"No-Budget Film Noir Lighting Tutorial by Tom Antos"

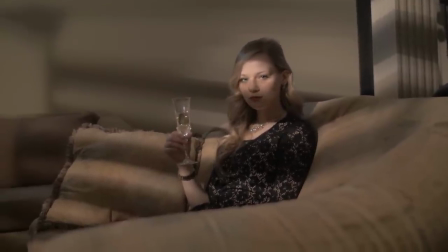(7:36)
And that's also going to really bring attention to her eyes. And as you can see, this in itself could already be a really cool looking shot,
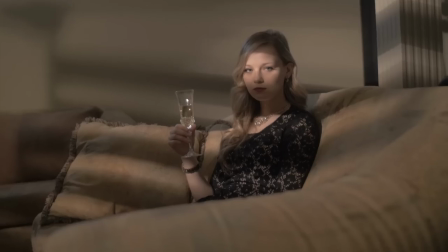(7:44)
you know once we add some color correction but the next next step that I'm gonna take is is adding a
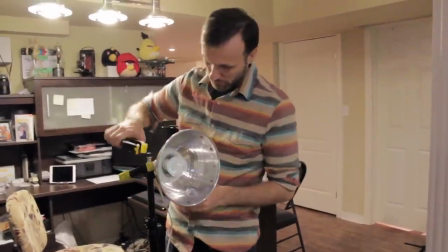(7:50)
little hair light or kind of a backlight you could call it to really create the sort of
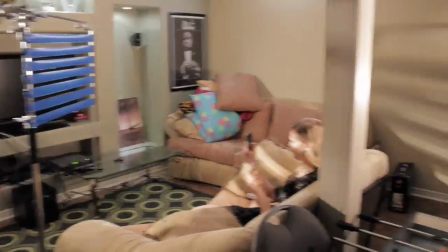(7:56)
sharp contrast and and also helps separate Caroline from there from the back wall there and you know it also just kind
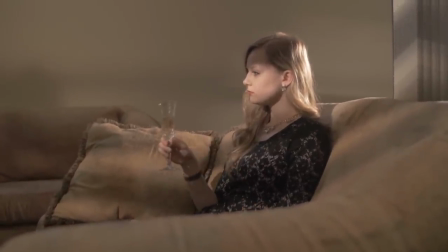(8:03)
of looks more like what you would expect that a son of film noir to look like plus that light is gonna act as a little accent light you know hitting that that
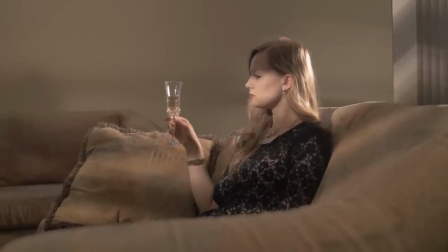(8:11)
champagne glass that she in her hand, sort of creating a bit more of those kind of highlights that are reflecting.
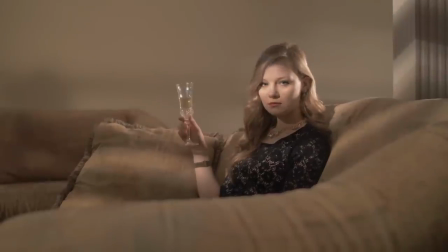(8:17)
And you know, here is our close to finished shot. This is how it looks.
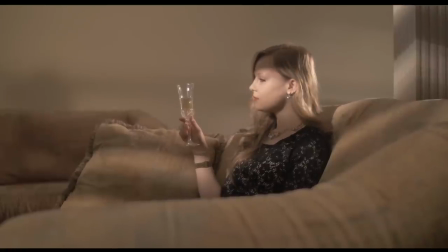(8:22)
And I do a few different takes with Caroline, sort of have her try out a few different motions, you know, things that she does.
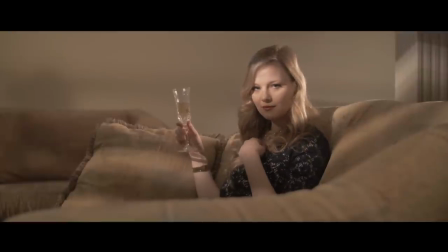(8:30)
Here's sort of, you know, so you can see what I'm seeing in my monitor, you know, I'm adding the widescreen effect.
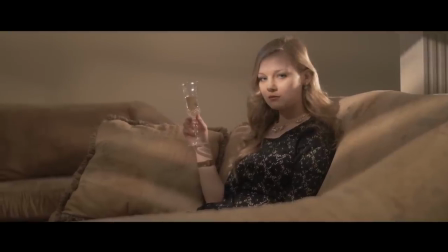(8:35)
Again, like I said, we're not interested in the top or the bottom of the
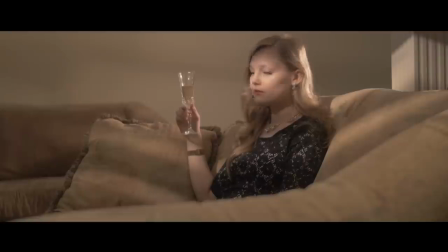(8:40)
frame so here's my sort of the best takes that I think you know I like up here and
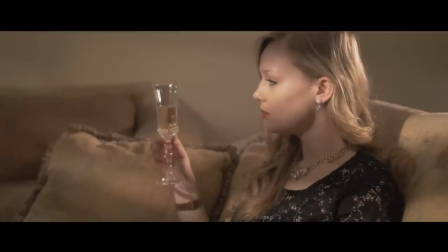(8:45)
I also end up getting this close-up shot which is you know again this exact same camera settings lens everything
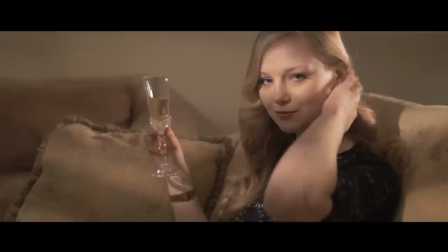(8:49)
I just basically moving closer to to Caroline just so we have kind of two different takes that we can sort of cut in between and
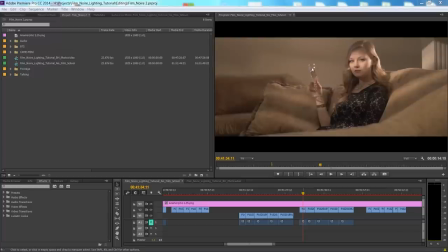(8:57)
now the the next step is a color correction so you know if you want to create sort of your typical film noir thing look it's pretty much is going to be you know a matter of turning your shot into a black and white version and then also adjusting the contrast.
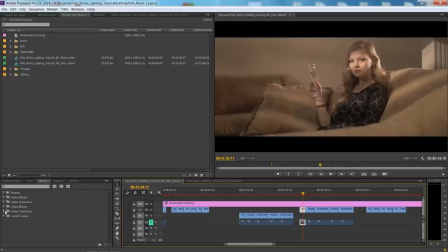(9:11)
So you can do that very easily within any editing application I'm using Adobe Premiere here. So I'm just going to go to Video Effects, go to Color Correction and you can just choose Color Balance HLS which is Hue, Lightness and Saturation.
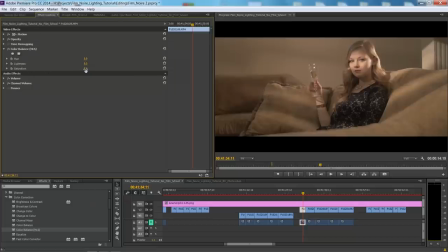(9:28)
You can just drag it onto your shot and here we can just take the saturation just drag it all the way down and then the next thing we'll do is we will take the levels and with the levels you can again adjust it so that you know you can click on this little
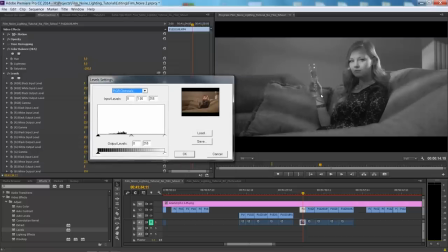(9:45)
icon here and you can adjust it so that you're basically just gonna crush the the shadows into the tournament to complete darkness so we'll do this by pulling here the left side and you can sort of see a preview here in the window and then do the same thing with the highlights just
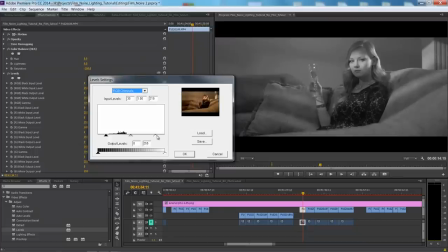(10:02)
kind of pull them up and really kind of overexpose the highlights kind of increase the contrast and maybe brighten the shadows a little bit by moving this to the left
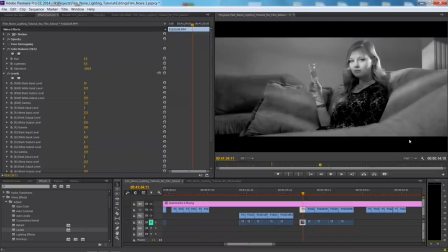(10:10)
and you know just click ok to see how it looks and right there you can see
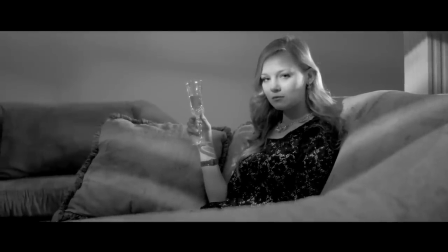(10:14)
it's it's a decent you know sort of a film noir look uh if you want to do some you know more kind of advanced color correction you can use your
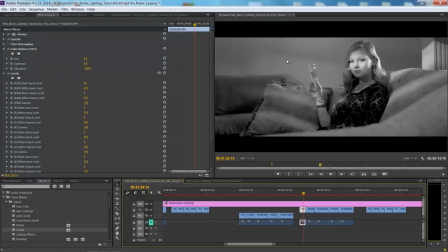(10:22)
other you know color corrections software that you prefer i i prefer to work for example with magic bullet colorista because it works right within my editing application but you know you can use davinci or you know speed grade for example and you can get the exact same results so for example here with this shot i'm gonna
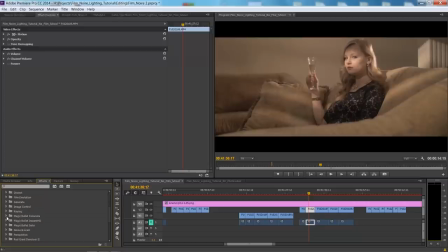(10:42)
go to my video effects and go to colorista apply it and kind of going to do the same thing as we did before which is you know the saturation we're going to drag it down in our primary pass then next thing we'll do is we'll take the shadows kind of crash it which is exactly the same thing we're doing with
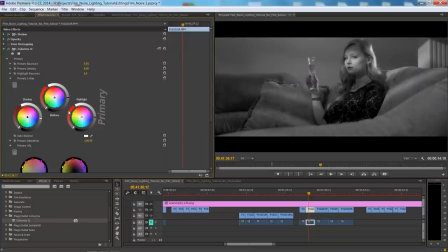(11:01)
the with our you know levels adjustment before then we take the primary increase it now you know make sure you don't overdo it so you don't fully just blow out these
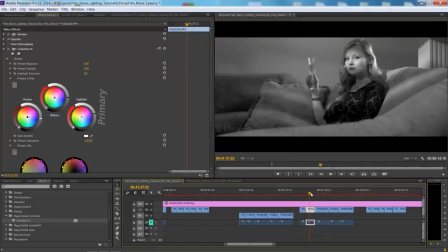(11:15)
highlights on her hair or for example you don't create these really ugly looking spots like on her on her here cheeks
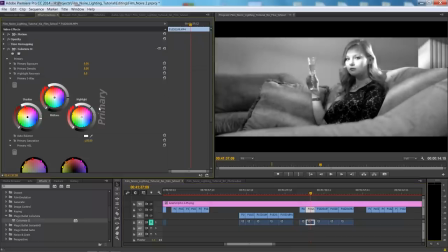(11:22)
where the light is really strong because I don't put I pull it really hard you start seeing you have these kind of really blown out areas so you got to be careful
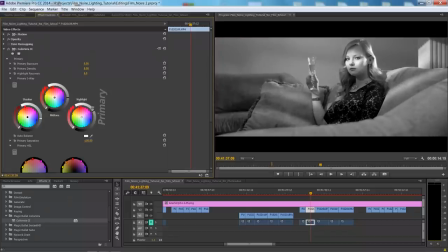(11:30)
not to overdo it so just kind of pull it back just till it looks it looks a little bit more pleasing and then the shadows again i'm going to bring it up a little bit so it's not too dark